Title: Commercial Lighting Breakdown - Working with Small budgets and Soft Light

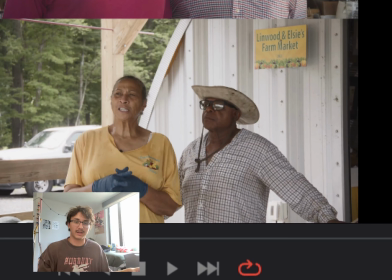12:02 We definitely could have positioned it a bit better and had the Parcan set up there too, because we're
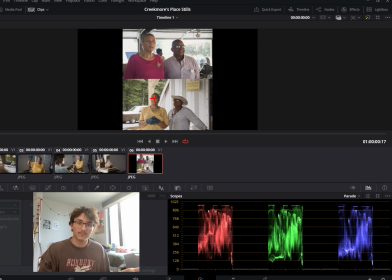12:10 getting a lot more on her, where it still does look visually appealing on her.
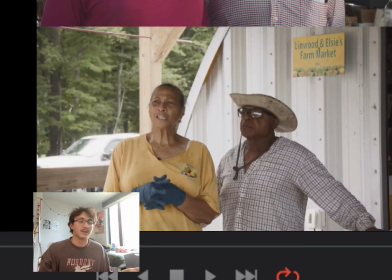12:15 Oh shoot. It looks visually appealing on her to me.
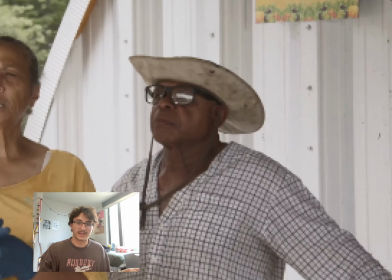12:20 But on him, we're not getting we're still getting enough level because we're outside.
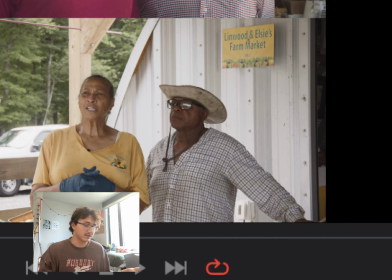12:25 We're exposing to the outside. That's all good. But we're not getting any wrap.
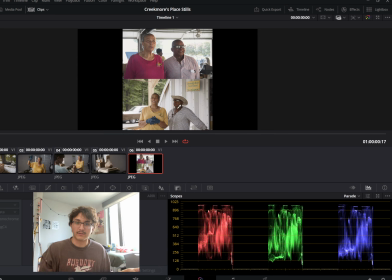12:29 We're just getting kind of a flat body, flat face. You're getting a little bit on his body, but that's more natural light. That's not my doing. That's not the lighting doing. And yeah, so some of the strong parts about this is as long as you diffuse your light, you're gonna get,
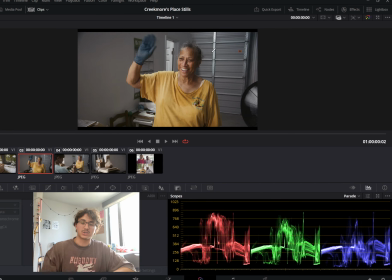12:48 like, the bigger you diffuse it, obviously the better wrap. But if you position it right and diffuse it, big thing is you'll get that wrap. But this is one of the first shoots I utilized a large negative fill.
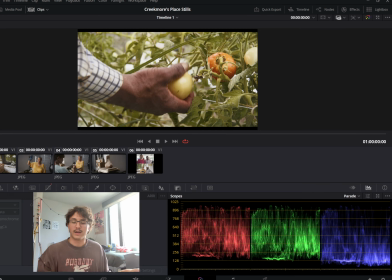13:03 Usually I'll just push in, and we had like I don't know, it was probably like 2x4 over here.
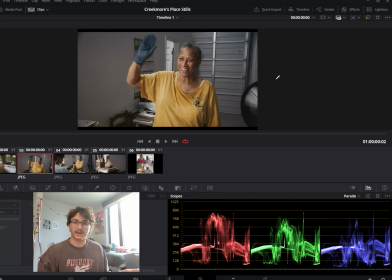13:10 Whereas over here we had a wall of just fabric.
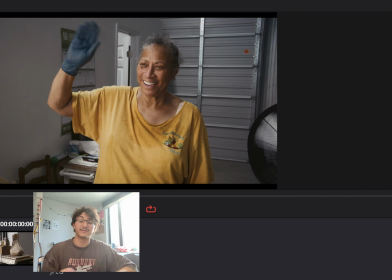13:13 Like, I couldn't tell you, at least like 10 feet wide and like her height tall. And then honestly, I don't think it could have hurt if we went over a little bit over her head, like I guess on this side, but just a little bit over her head, got in like a
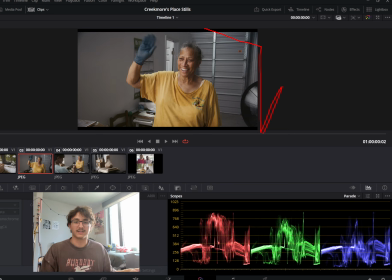13:32 not like all the way, but if we had gone a little bit into that ceiling, we definitely had a bit of bounce up here that gave a little bit of highlights up here more than you were getting over here. And so that wouldn't have hurt because everything was like kind of white and metal inside.
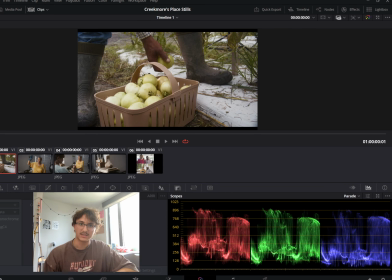13:50 I wasn't really mad at any of the shots that we did that day. All of them I was pretty happy with.
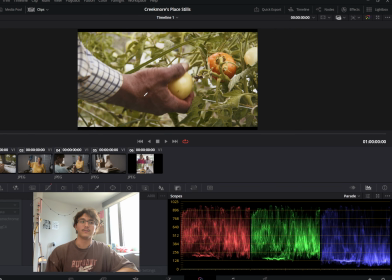13:56 I liked all of the fallout that we had in the shadows. I liked all of
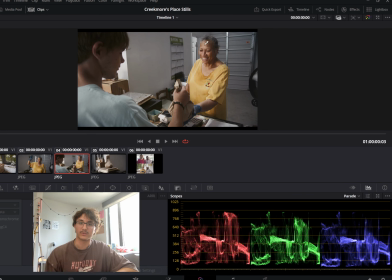14:02 the gradients, all of the wraps, especially on her face, especially on this hand.
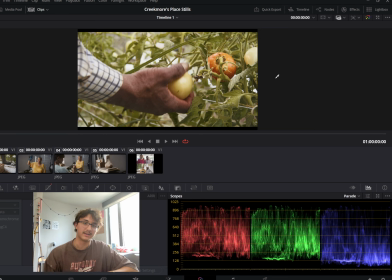14:06 There's stuff I would have fixed, but at the end of the day, satisfied with the results. Anywho, bye-bye.